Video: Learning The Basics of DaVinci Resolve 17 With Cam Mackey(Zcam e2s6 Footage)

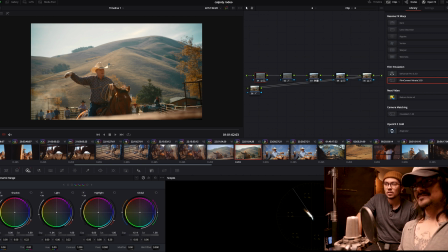[16:33]
There's contrast there. So. And I hate the HDR look. And I do too.
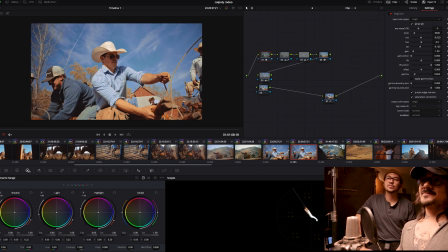[16:37]
I see myself going to it. Yeah, and you don't realize you're doing it because as you're grading it, you're not paying, like we lose focus on what it's turning into. Yeah. We go blind. Totally. Yeah. Okay.
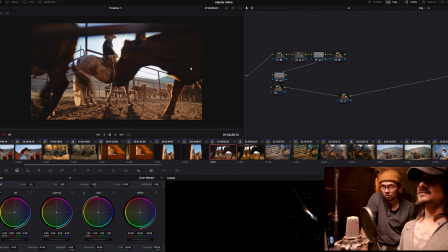[16:52]
So again, you thought, oh, I need to bring all this detail up. But this looks natural.
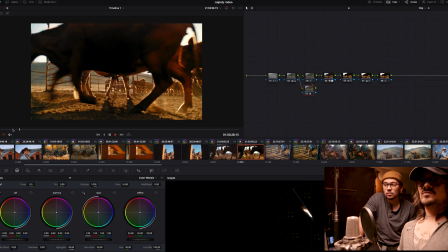[17:00]
And if we play it back, like it looks natural.
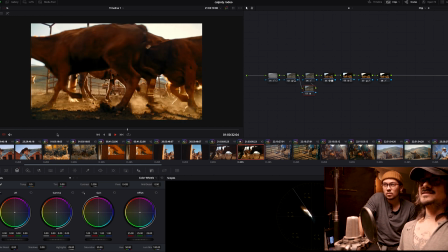[17:05]
Ooh. Looks like a movie. And let's go play your back.
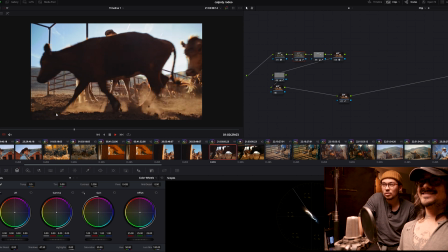[17:12]
Looks like a different, slightly worse movie. Let's do it one more time.
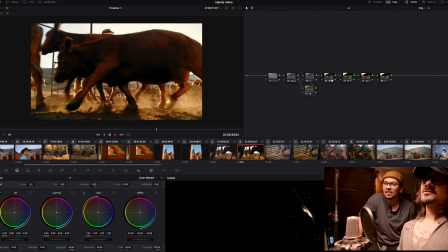[17:20]
Oh, yeah, that looks way better. Yeah. Another thing is, too, when you start taking all your contrast out, you start losing the shot.
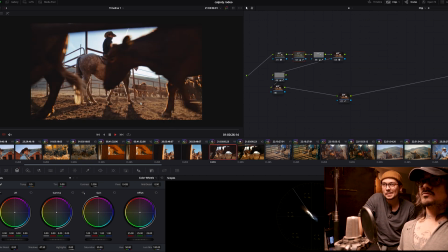[17:27]
Yeah. Like, we can't, like, those light flares aren't coming through as much.
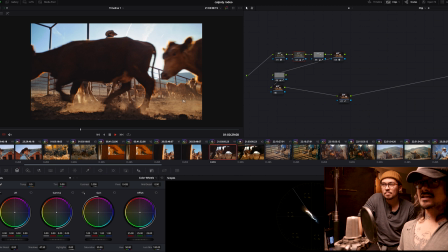[17:33]
Mm-hmm. Like, all the ghosting and the haze and stuff, it doesn't stand out as much.
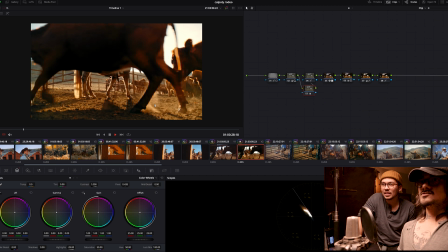[17:38]
Versus the one with contrast. Oh, yeah. You can see the haze in there. Jeez, that's way more.
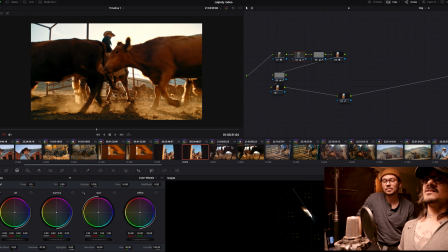[17:44]
Mm-hmm. So again, this is something I've been learning myself, is to keep contrast in the shots.
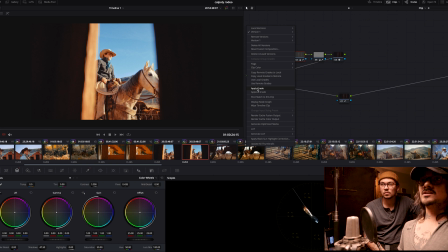[17:49]
So like this, you want to try to keep the wood in there, but I would keep the wood out.
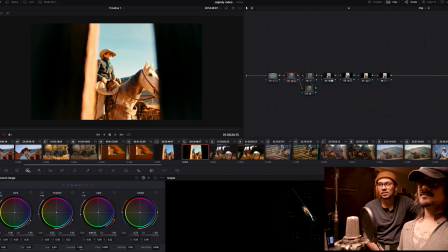[17:54]
I didn't really want to. I think I just was getting lazy. Mm-hmm. Because I was like, oh, the wood's in. Great. Yeah. You know?
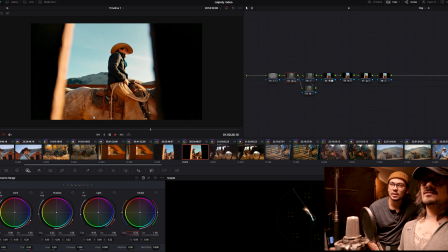[18:05]
Like I would probably go and lift the blacks up a little bit on this one, but let's go look at yours. What about this one specifically?
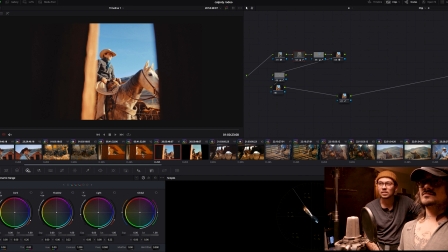[18:12]
I feel like the colors were like way too crazy. Which one? The one you're on. This one? No. Oh, this one? I feel like it's super, super saturated. The colors?
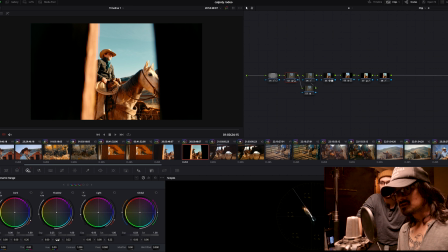[18:23]
Yeah. I mean, we could just go in and... Is that what you wanted? Yeah, I mean, I don't know. I just desaturated on mine too. I was like... Yeah, I honestly like a lot of saturation. Okay. And I'm learning to take it easy on that.
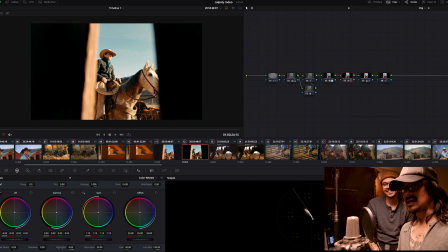[18:43]
Because I do push it too much, and then it starts looking amateurish again. Yeah. Where... I don't know what's going on this one. Oh. Can't lift our blacks a little bit in here.
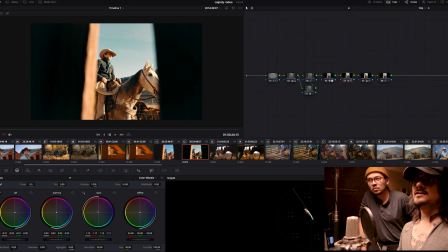[18:57]
An actual, like, probably big time movie grader would most likely drop the blacks in this clip.
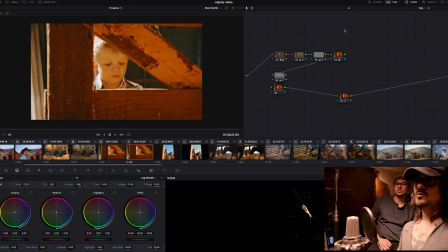[19:04]
So you're saying this shot. What about this shot? I was saying I liked it when I graded it. What do you think I'm going to do? I think it's going to look a lot better, and I think you're going to lose most of the background. Yep. So all of this, again, when we get fancy cameras, we're like, oh, let's stretch it as far as we can.
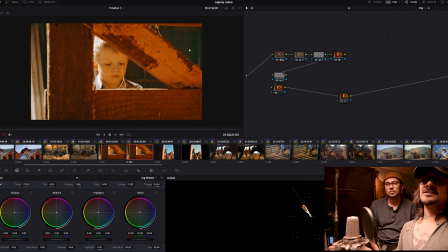[19:20]
I even do tests comparing cameras, and that's what I do. But I always try to say, this isn't how I would grade it. This is just to show how much info you have in there to play with, if you need to play with it. So we can actually keep this grade on here real quick, and I would just fix it real quick. Let's go to our lift.
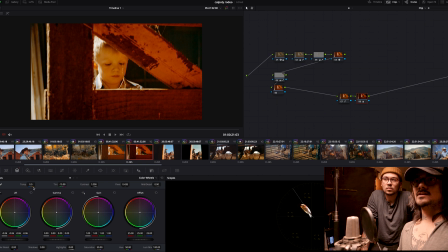[19:41]
And I would simply just do that. We are getting a lot of reds in here. We did have a red heat lamp, right? Yeah, it was right there. And I'm assuming you're trying to fix that? I was trying to make it look a little bit less crazy. Yeah, I would roll with it.
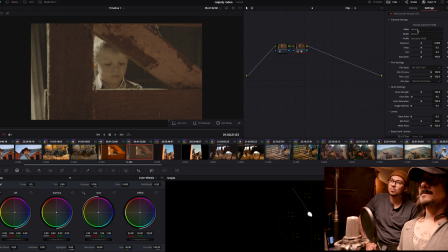[19:55]
Well, because my the camera was also balanced for daylight, so I think it was pulling more warm tones than were actually there. So again, the Zcam does do that magenta tint, which doesn't help,
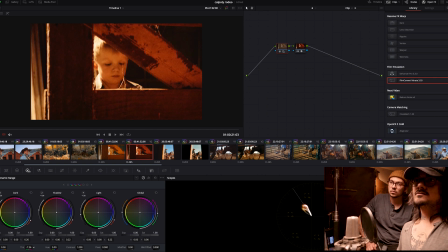[20:09]
but we'll just go to our hue or a tint, pull it down a little bit, pull that down a little bit. Let's take grain off. I'm trying to remember how it was in real life. That's the hard part.
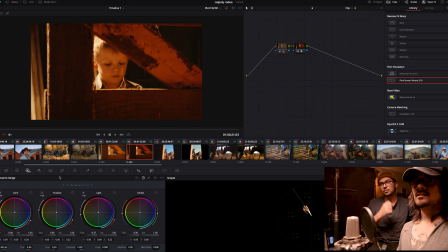[20:30]
So already right there, I like that more. Yeah. And then let's create a node after Film Convert.